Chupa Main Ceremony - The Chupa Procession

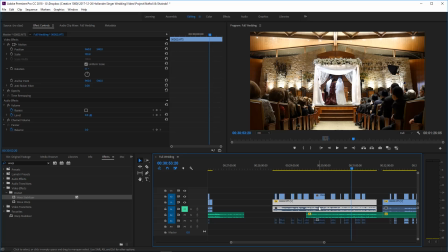(66:26)
I don't feel like we are doing our jobs as 21st century cinematographers by just using the second camera. That's old-fashioned. Imagine if you had two reels of film and you were rolling them both through with the old-fashioned decks, and you would just be choosing between the two.
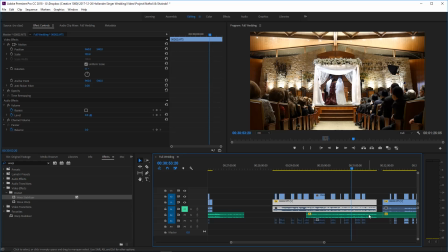(66:44)
We don't have to do that anymore.
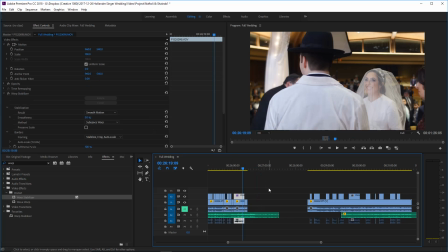(66:46)
We can move music around, we can move clips around, we can use what we've captured to enhance the story, not just to play it back.
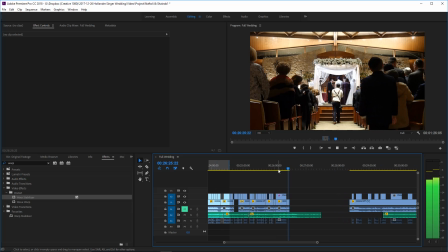(66:56)
So we're going to find a good spot to cut the audio.
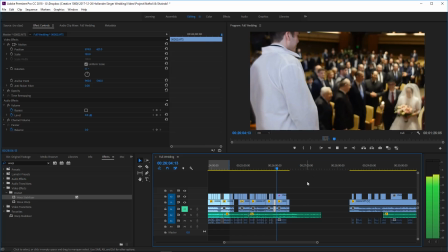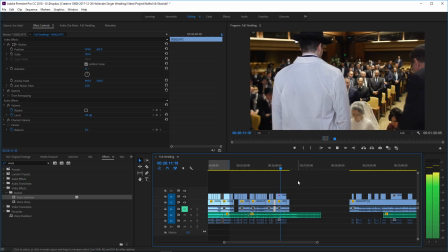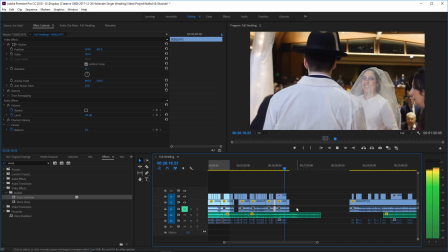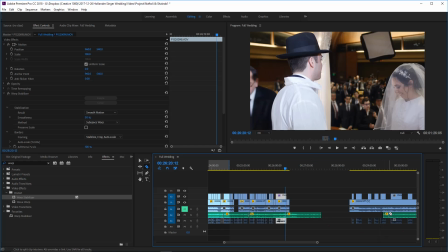Right over there is the natural cut point,
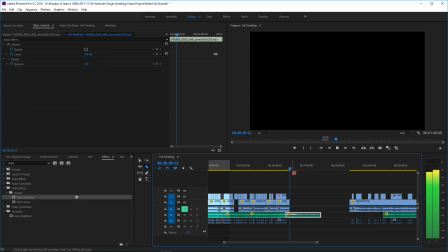(67:32)
and it'll actually work perfectly to start the blessing, because the very first words of the blessing literally translate to welcome. In this case, welcome the bride. I just want to see if we could do anything a little better.
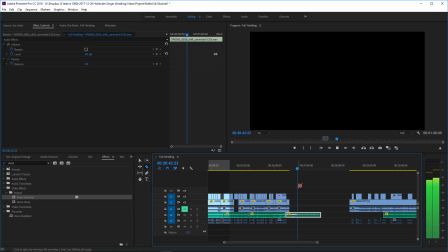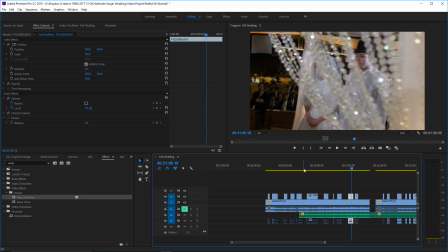(67:59)
Okay, I was going to look if the second round of that humming sort of came to a bit more of a closing, but it doesn't,
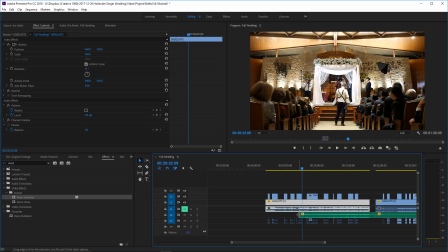(68:06)
so we're going to end that there. And now we have over here the beginning of the blessing.
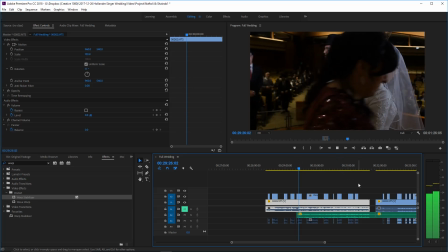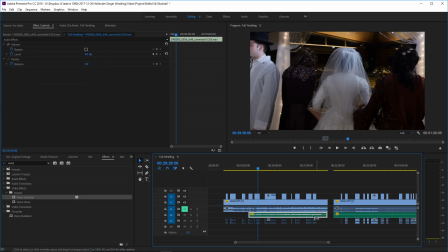(68:20)
And in this case, I might actually need to do a fade out and a fade back in.
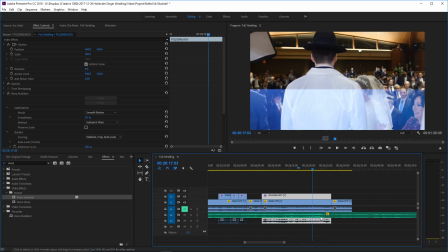(68:28)
We're going to see, so I've cut it at the end of this blessing, and we're going to put that here, and I don't know for sure if fading between the two is going to work,
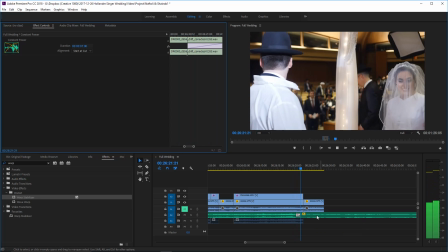(68:40)
simply because this last track was on such a high, almost in the middle of something.
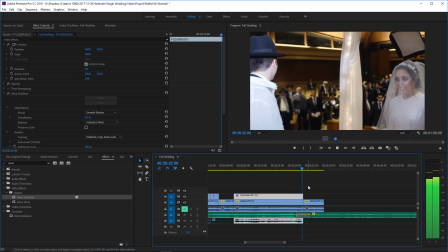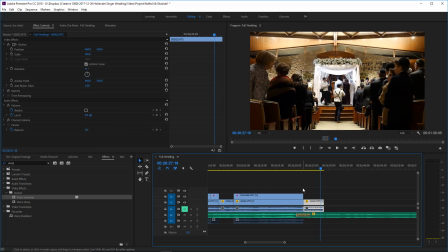(68:57)
We're going to tweak it a little bit and see what happens.
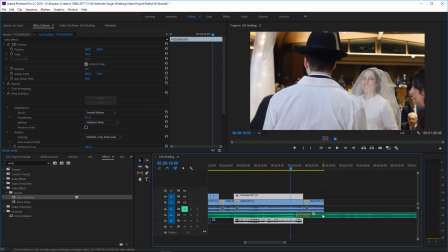That might work.
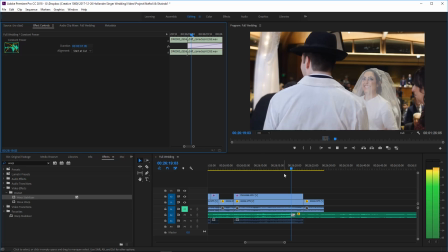(69:12)
Let's see what happens if we make them fade into each other a little bit more,
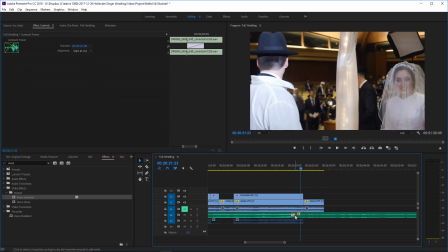(69:18)
so that the end of the song kind of is this fade.
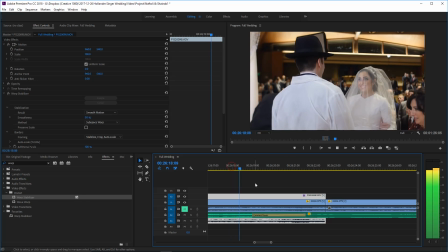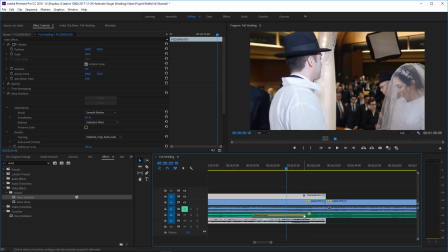(69:31)
And we'll drag that a little bit further in, and
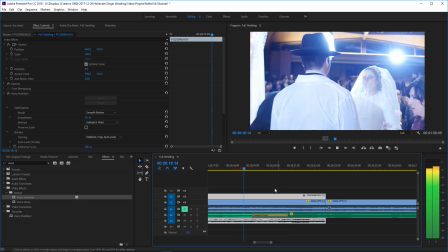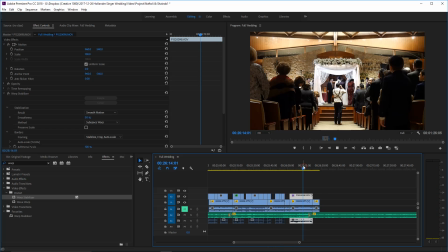(69:42)
I don't want to hear them begin the next part, so that's going to go until there.
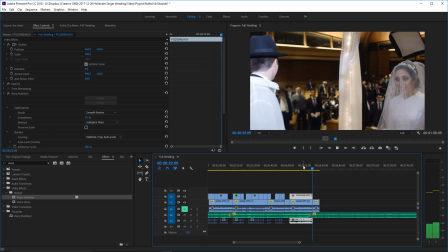(69:52)
I think that's going to work. Let's see.
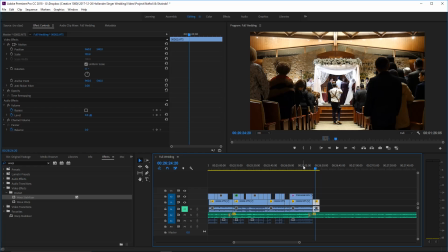That'll work. It's a live event, and it's quite likely that, you know, the band might have actually stopped there because they realized that she
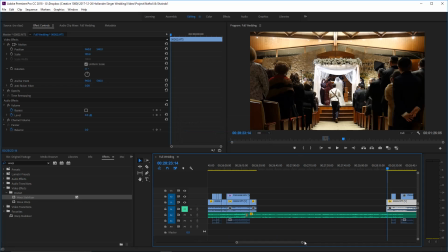(70:13)
reached the canopy. So okay,
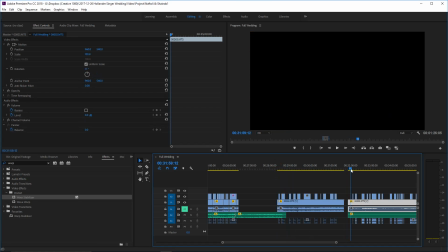(70:23)
save our work and keep moving. So, I just need to check something here.
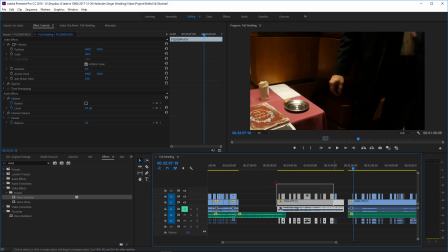(70:30)
Okay.